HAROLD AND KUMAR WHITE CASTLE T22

thing about Land of Burgers for me is it's become one of my favorite sequences in the whole movie.
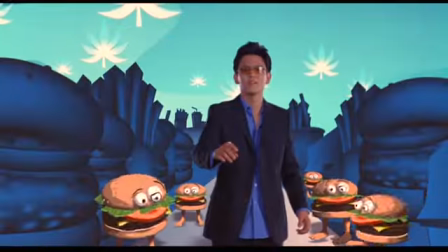(0:09) Come here, Harold. Maria.
It's really fun, has a great sense of humor. It's also one of the most unique parts of the movie.
Not so fast.
The very first meeting I had with Danny, we'd never met before, and he said, what are your two favorite sequences in the movie? And I was like, well, I love the cheetah and Land of Burgers. And he's like, well, one of them's going to get cut. We're not sure which one. We just don't have the money. I love this idea of a Land of Burgers fantasy sequel. We got to be creative in terms of how to save it and to how to shoot.
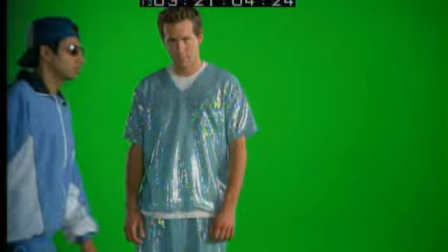(0:39)
So the idea was to have this kind of moving green screen that I would take from location to location.
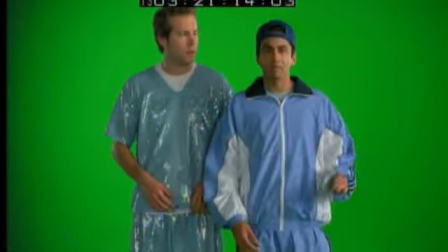(0:44)
And whenever we had a new cameo, we'd break out this green screen and shoot them. The original idea was to see, as Harold goes into this dream sequence, is kind of recapturing his night and see all these people that he had come upon in his travels.
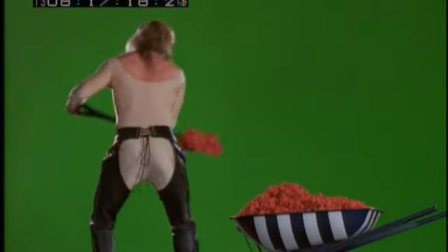(1:02)
So we had Freak Show.
Hey, girl! Forget that girl. She ain't no good for you. Come on home.
We had the Rosenberg Goldstein.
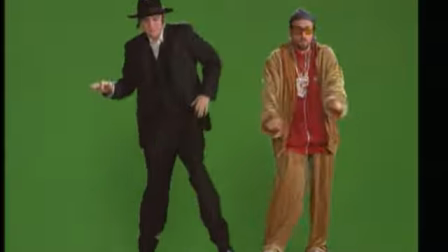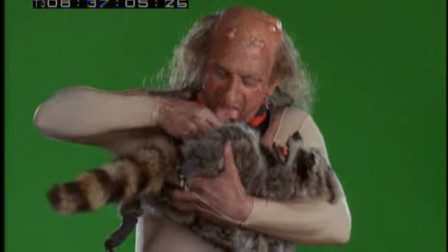(1:17)
With the idea being that once we had these green screen elements, we could cut them into a sequence that would sort of form the Land of Burgers.
We got the rabies.
As the editor, I ended up with all this footage of these people talking in front of a green screen, basically. Hey, Harold.
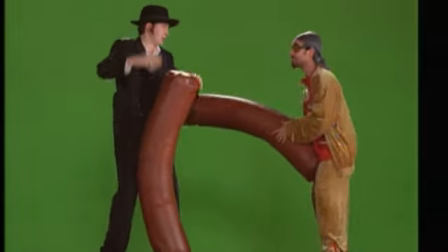(1:32) Oh, you son of a bitch.
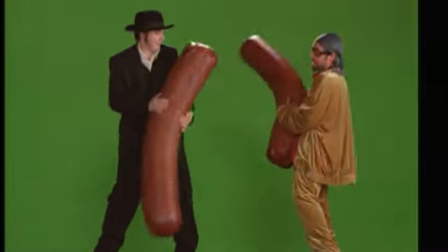(1:38) Get you in the kishka. A raccoon.
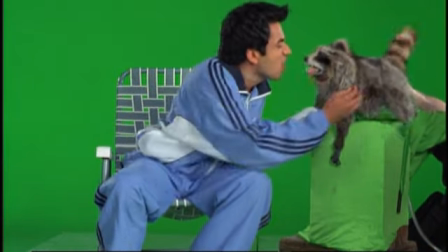(1:44) You're so hot, raccoon.
When we were testing the movie and we had the Land of Burgers sequence and it was green and it was kind of not working,
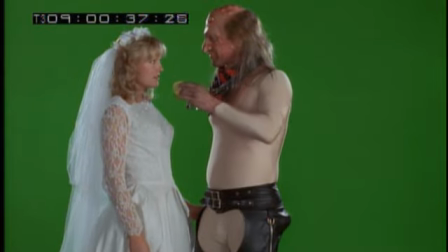(1:54)
we had all these characters, we found that people were just really kind of bombarded. The producers were basically saying, look, you know, we just don't have the money. We're going to have to cut the sequence. We don't have the money to cut together something that's going to be great. And we said, wait, give us a chance. We know we can find somebody out there who's creative, who really wants this opportunity.
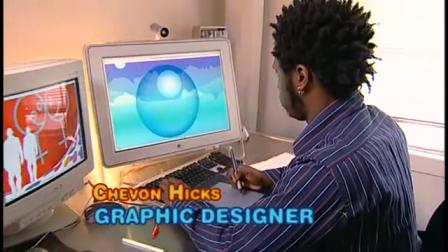(2:18)
I met Danny, the director, through a good friend of mine, Christy, who used to go out with Danny's assistant, Rob. I heard about Siobhan Hicks from Rob Anderson, my assistant, and then I checked out his reel, which was awesome.
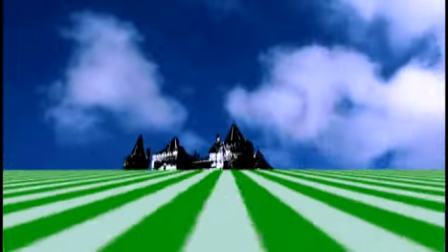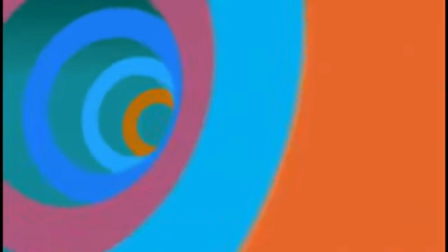(2:38)
And kind of had a retro feel, like almost like a 70s thing, and which I really liked. And in addition, I kind of really got into the idea of doing the sequence as kind of a flash art kind of feel. And we said, you know, that's really what this movie needs. We don't need this big elaborate animation. We really need this stuff that sort of is in the language of the stuff that's really playing well on the internet. Danny was just like, you know, let me see what you got. So I was able to really kind of get into my zone and just create like anything.
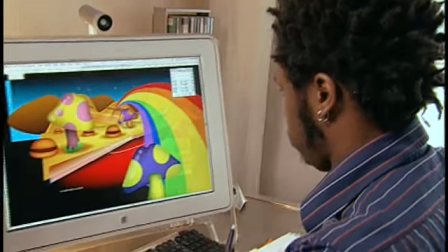(3:09)
And my first round of sketches had like a whole bunch of really edgy stuff in it. We had some mushrooms that were kind of phallic in nature. Siobhan seems to be really into the penis-shaped mushrooms. I don't know, I'm not really sure what that was about.
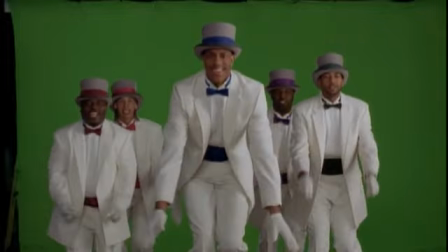(3:22)
In the original cut, there was this vignette with all these basketball players with white tuxedos.
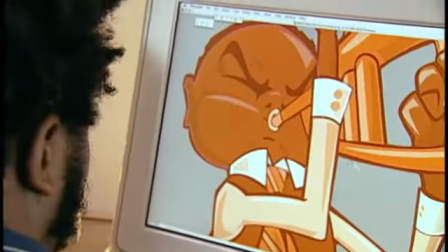(3:29)
Created these animated jazz guys who were playing along with them. But all that stuff got cut out. But we just needed to focus that part of the story on the two lovers. Elevator, because Harold always sees Maria in the elevator in the movie. Now there was a problem sort of showing an elevator not in the context of a building, like an elevator by itself, like how is that gonna read?
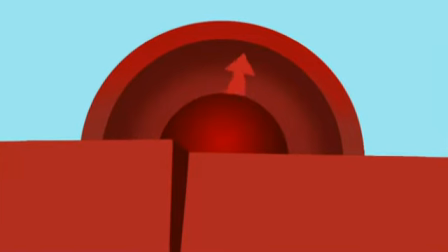(3:52)
So we decided that a floor dial would be the best way to go, because everyone's kind of familiar with that. And it's also sort of a callback to like early like Tex Avery cartoons when you have the floor dial bouncing back and forth, real crazy like.